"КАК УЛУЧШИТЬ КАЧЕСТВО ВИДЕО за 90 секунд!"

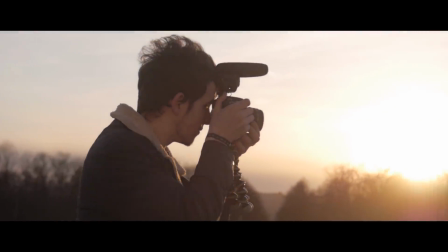0:06 Если вы любите снимать видео, вам точно знакома ситуация, когда начало происходить что-то крутое, и вы за секунду понимаете, что если вы сейчас же не достанете камеру и не снимете это, вы еще очень долго будете обзывать себя плохими словами и очень долго сожалеть о том, что не сняли это. И, как правило, такие кадры получаются совсем не очень технически из-за того, что сняты быстро, или другая ситуация, вы уже на монтаже и нашли кадр, который идеально вписывается в ваше видео, но вы понимаете, что он выглядит настолько хреново, что будет стыдно такое выкладывать. И в этой ситуации у вас есть три выхода. Вы можете оставить этот кадр и смириться с тем, что он хреновый, вы можете поменять этот кадр на другой кадр, или вы можете оставить этот кадр и сделать все возможное, чтобы он стал выглядеть круто. И сегодня мы решили поделиться с вами приемами, чтобы улучшить качество кадра, который выглядит как говно. Поехали! Скидки всем подписчикам от партнера и магазина kremlinstore.ru.
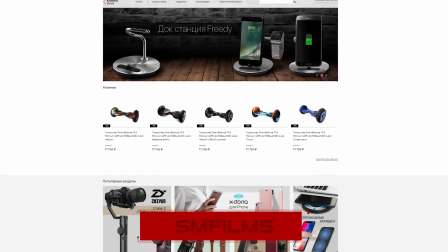1:01 Скидка 8% на любой товар в корзине по промокоду SM Films в комментарии к заказу. Ссылка в описании. Привет, с вами SM Films, и как вы уже поняли, я специально выбрал так себе кадр.
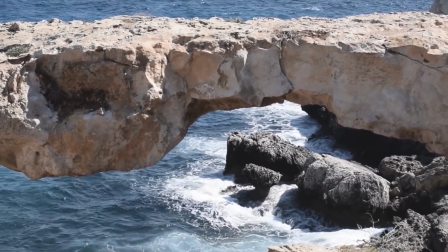1:10 Цвета очень тусклые, картинка выглядит довольно плоской. Также кадр был снят с рук, то есть видна легкая тряска.
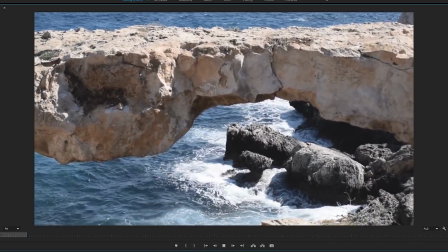1:17 И честно, я бы не стал использовать этот кадр, потому что он откровенно выглядит не очень. Поэтому давайте посмотрим, что с ним можно сделать. Шаги максимально простые, с технической точки зрения ничего сложного. Вам просто понадобится немного внимания и усидчивости, чтобы сделать из этого кадра что-то стоящее. И вы также должны понимать, что то, что я сейчас буду делать со своим кадром, может работать у меня, но это совсем не означает, что если вы сделаете те же самые настройки со своим кадром, все будет работать ровно так же. Каждому кадру нужен индивидуальный подход, потому что цвета разные, освещение разное, крупность разная, движение камеры может отличаться и много других факторов.
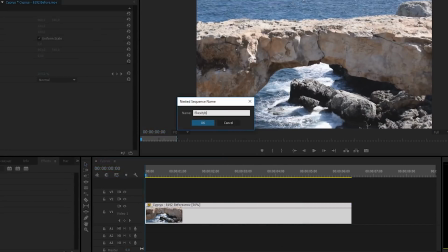1:52 И я буду делать это в программе Premiere Pro, но вы сможете повторить то же самое и в After Effects, и в Sony Vegas, и в Final Cut, используя похожие плагины.
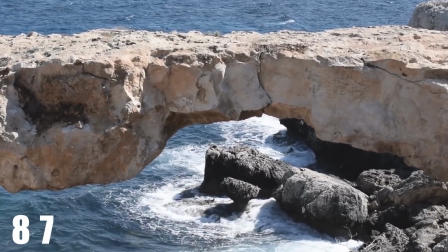2:00 Итак, первое, что здесь отличает любительский кадр от профессионального, это легкая тряска.
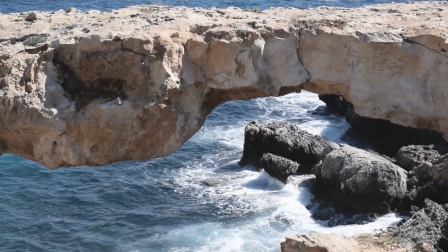2:05 Она здесь совсем не в тему, и будет лучше ее убрать. И если видео было снято с частотой кадров от 50, то имеет смысл его замедлить, потому что это поможет сгладить легкую тряску.
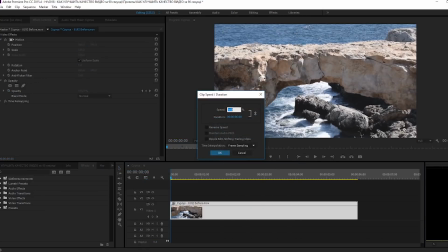2:15 Для этого я нажму правой кнопкой мыши Speed Duration, поставлю 50% и нажму OK.
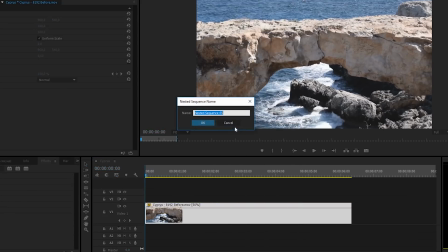2:20 Затем нажмите еще раз правой кнопкой мыши Nest, напишите имя и нажмите ОК.
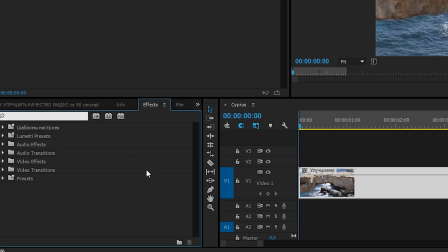2:25 Это нужно для того, чтобы следующий плагин не конфликтовал с замедлением. Теперь в разделе с эффектами мы найдем очень мощный плагин для стабилизации Warp Stabilizer.
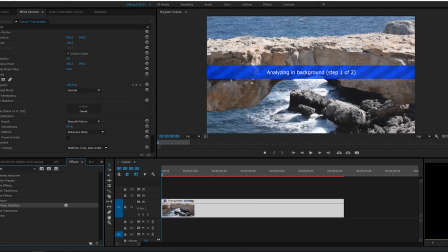2:34 Накиньте его на кадр и подождите, пока закончится анализ. Я ничего не буду менять в настройках, потому что конкретно для этого кадра все работает отлично.
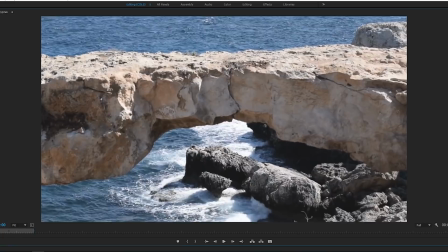2:42 Подробнее об этом плагине мы рассказывали в другом выпуске. И после всех этих действий кадр стал намного плавнее и выглядит чуточку более профессиональней.
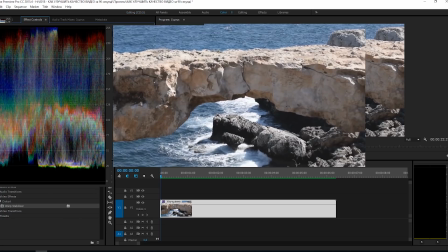2:50 Дальше сам самое главное, цветокоррекция. В верхней панели нажмите на вкладку Color, и справа появится плагин Lumetri.
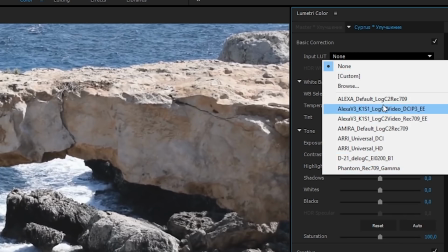2:56 Здесь вы можете использовать луты, чтобы сделать цветокоррекцию быстро, о лутах у нас тоже есть отдельный выпуск, либо настроить цвет вручную.
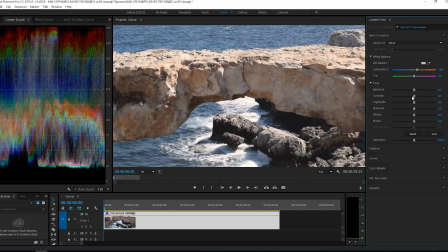3:03 В этом случае я решил сделать все ручками. В базовой цветокоррекции я сделаю баланс белого немного теплее, и ниже поиграю с настройками, чтобы сделать картинку немного контрастнее.
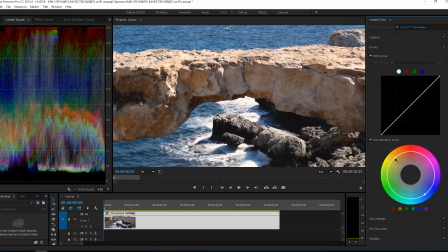3:12 Далее в кривых в этом круге я немного подниму оранжевые оттенки и синие оттенки, чтобы вода и камень стали лучше выделяться. Затем в HSL Secondary я выберу бирюзовый оттенок и ниже увеличу его насыщенность еще сильнее. То есть изменения в этом круге действуют только на бирюзовые оттенки, и мы можем сделать их хоть красными, если захотим.
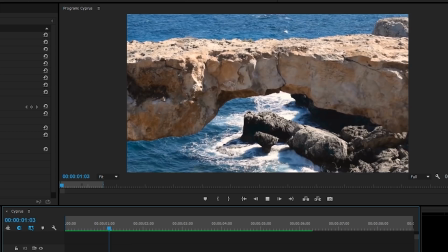3:31 И под конец можно накинуть черные полосы, чтобы добавить ощущение кино. Их можно добавить либо поверх кадра, либо изменить сам формат кадра, если все видео будет таким.
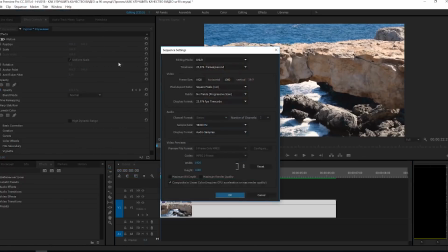3:40 Чтобы поменять формат, нажмите Sequence, Sequence Settings и поменяйте это значение на 800.
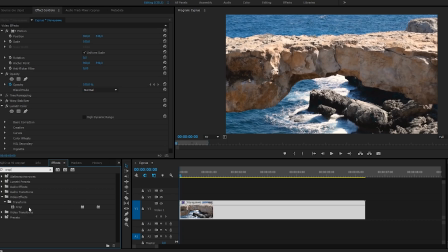3:46 Но если вам нужно добавить полосы поверх Full HD видео, перейдите в эффекты и найдите плагин Crop, и я добавлю 12 сверху и снизу.
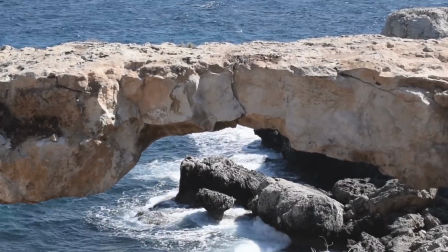3:54 Итак, после всех этих манипуляций, вот как было до, и вот что мы получили после.
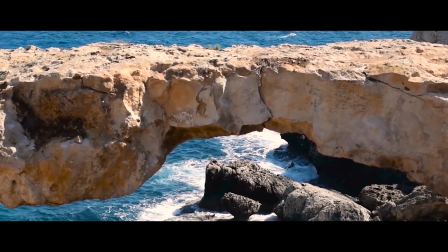3:58 Конечно, это не идеально, и по сути это больше как склеенная ваза. Она может и выглядит здорово, но все равно уже вся в клею. И поэтому я советую вам изначально стараться снимать кадр лучше, чтобы потом не устраивать эти танцы с бубном на монтаже. Это лучше уже делать в самом крайнем случае.